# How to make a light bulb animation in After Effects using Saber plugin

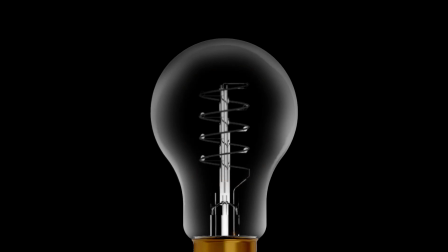0s
Hi guys, welcome back to a new video. In this video, we'll be using a free plugin called Saber in order to create some light bulb animation.
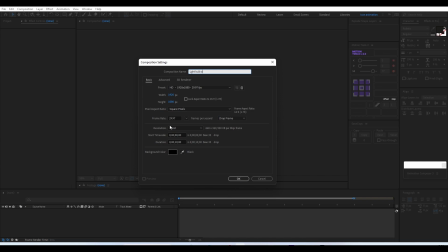9s
So we'll start with a new composition with
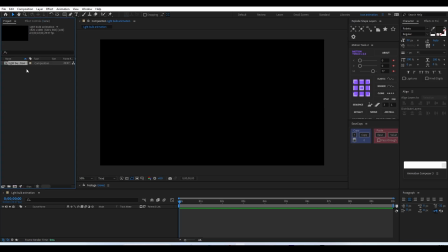19s
1920x1080. The next thing is, I'm going to use an image for a reference. Here I have a light bulb image which we'll be using as our base.
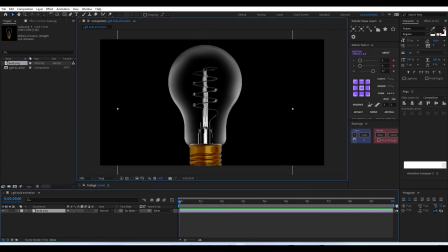29s
And on this image only, we'll be start creating some light effect using the Saber plugin. So first we'll just align the image and everything, and then we can just lock it.
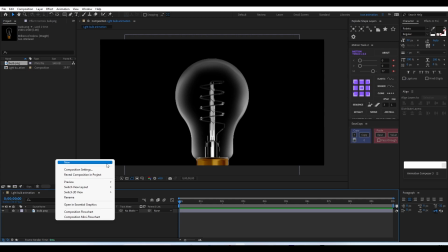43s
Once that is done, in order to assign Saber effect, we need to create a solid.
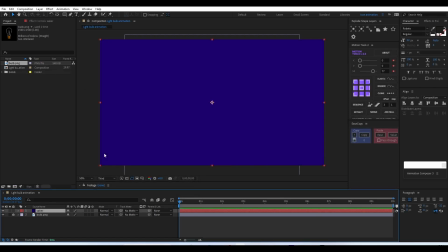49s
So we'll just create a solid and name it as Saber. And it doesn't matter what color you pick. After that, once you installed the Saber plugin, you can just get it from Video Copilot website.
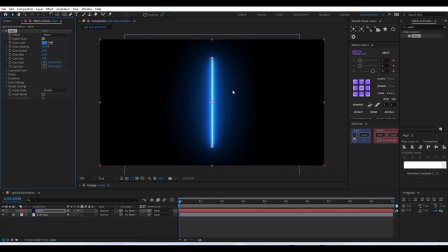62s
And once that you installed Saber, you can just drag and assign it onto that solid we created.
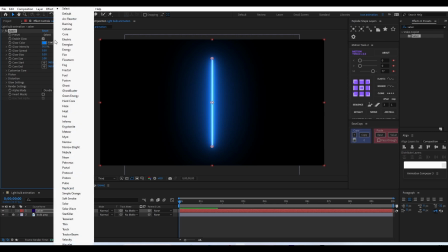71s
After that, in the beginning itself, we have a lot of options. You can actually select and experiment with any of these effects available there.
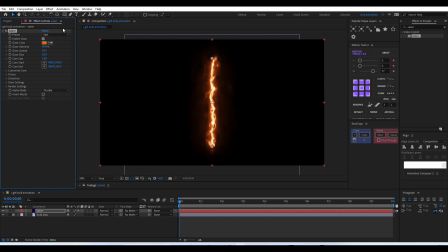82s
And here for our animation, we'll be going with electricity. So for our animation, we are going with electric, and from there we can just select any colors you want.
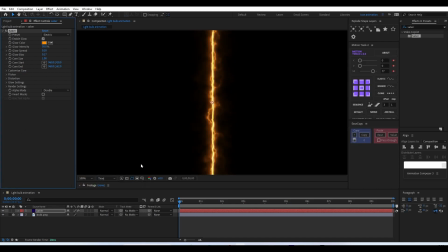93s
I'm just going with the traditional color of like dark orangish in order to, you know, resemble it as a light bulb.
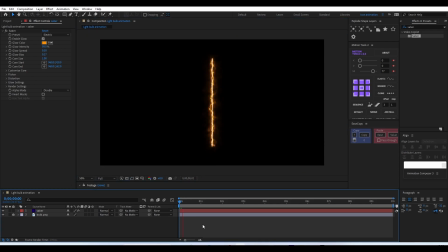102s
So after that, there are a lot of options we can actually experiment with and play with in there itself. And once you just play it back, you can see it's actually animating, and it's actually gives off a really nice effect as well.
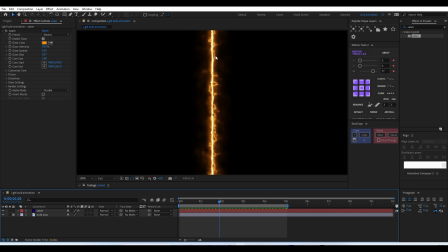122s
And if you don't want that, we have a lot of options, and we'll be editing each of that to get to our preferred output. The first thing is, we have to increase the like we can change the core size,
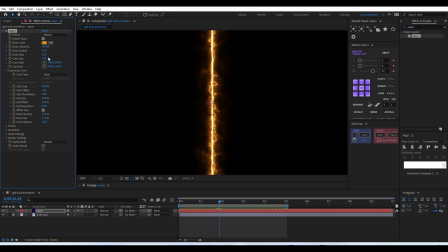136s
like if you want it to be like much more brighter, or you want the core to be much more thicker,
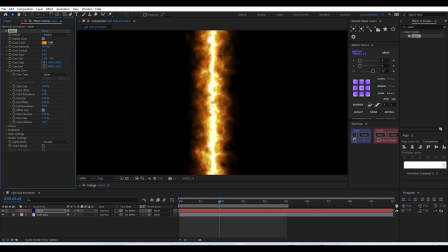143s
you can just play with those values like glow bias and core size and glow spread and things like that,
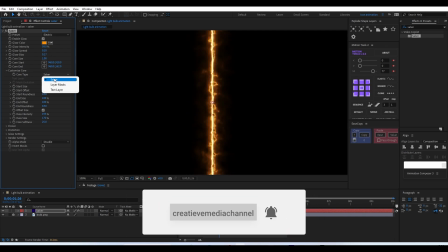151s
and intensity and like basic settings there. After that, we have an option called core, customize core.
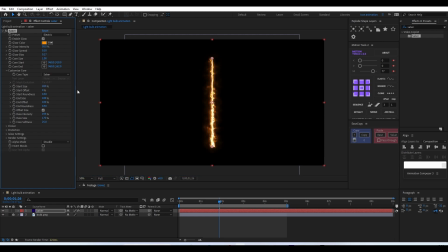160s
There we can actually change start size and the end size, and as well as offset for Saber. Offset in the sense, we'll be able to animate it just like we'll animate using trim path options.
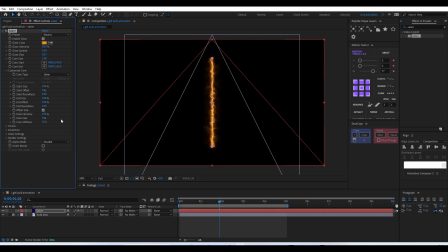176s
And there we have a lot of options there.
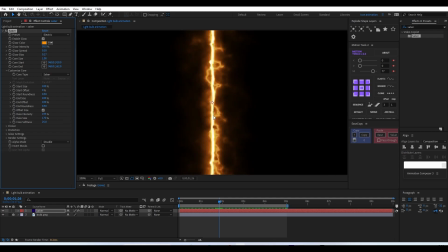181s
You can actually go and experiment with these values, and you'll be able to identify by playing with these values, you'll be able to identify what's the actual changes are affecting our Saber effect.
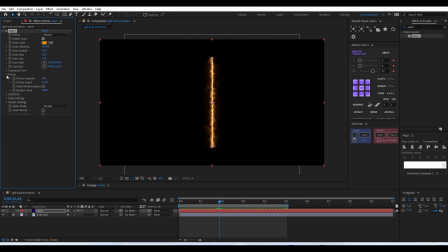198s
So one by one, we have a lot of options like customizing core, flicker, and distortion. And in the distortion option, we'll be reducing the distortion amount, glow distortion, so we'll not get that kind of
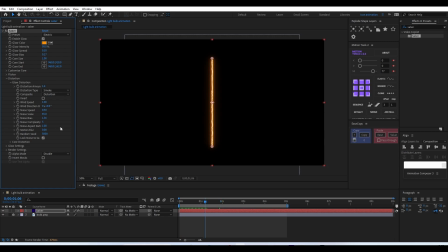212s
fog and that kind of effect, because we'll not be usually seeing that kind of effects in that bulb animation, like traditional bulb animations. So instead, if you want, we can just add a little bit of distortion in the core distortion menu.
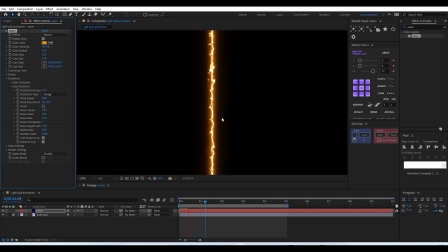229s
So we have like a little bit of sparking kind of animations here and there.
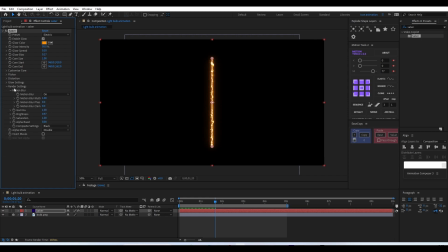237s
And like I said, it's actually up to you. There are a lot of options. I'm not going over everything. I'm just going over with the basic things.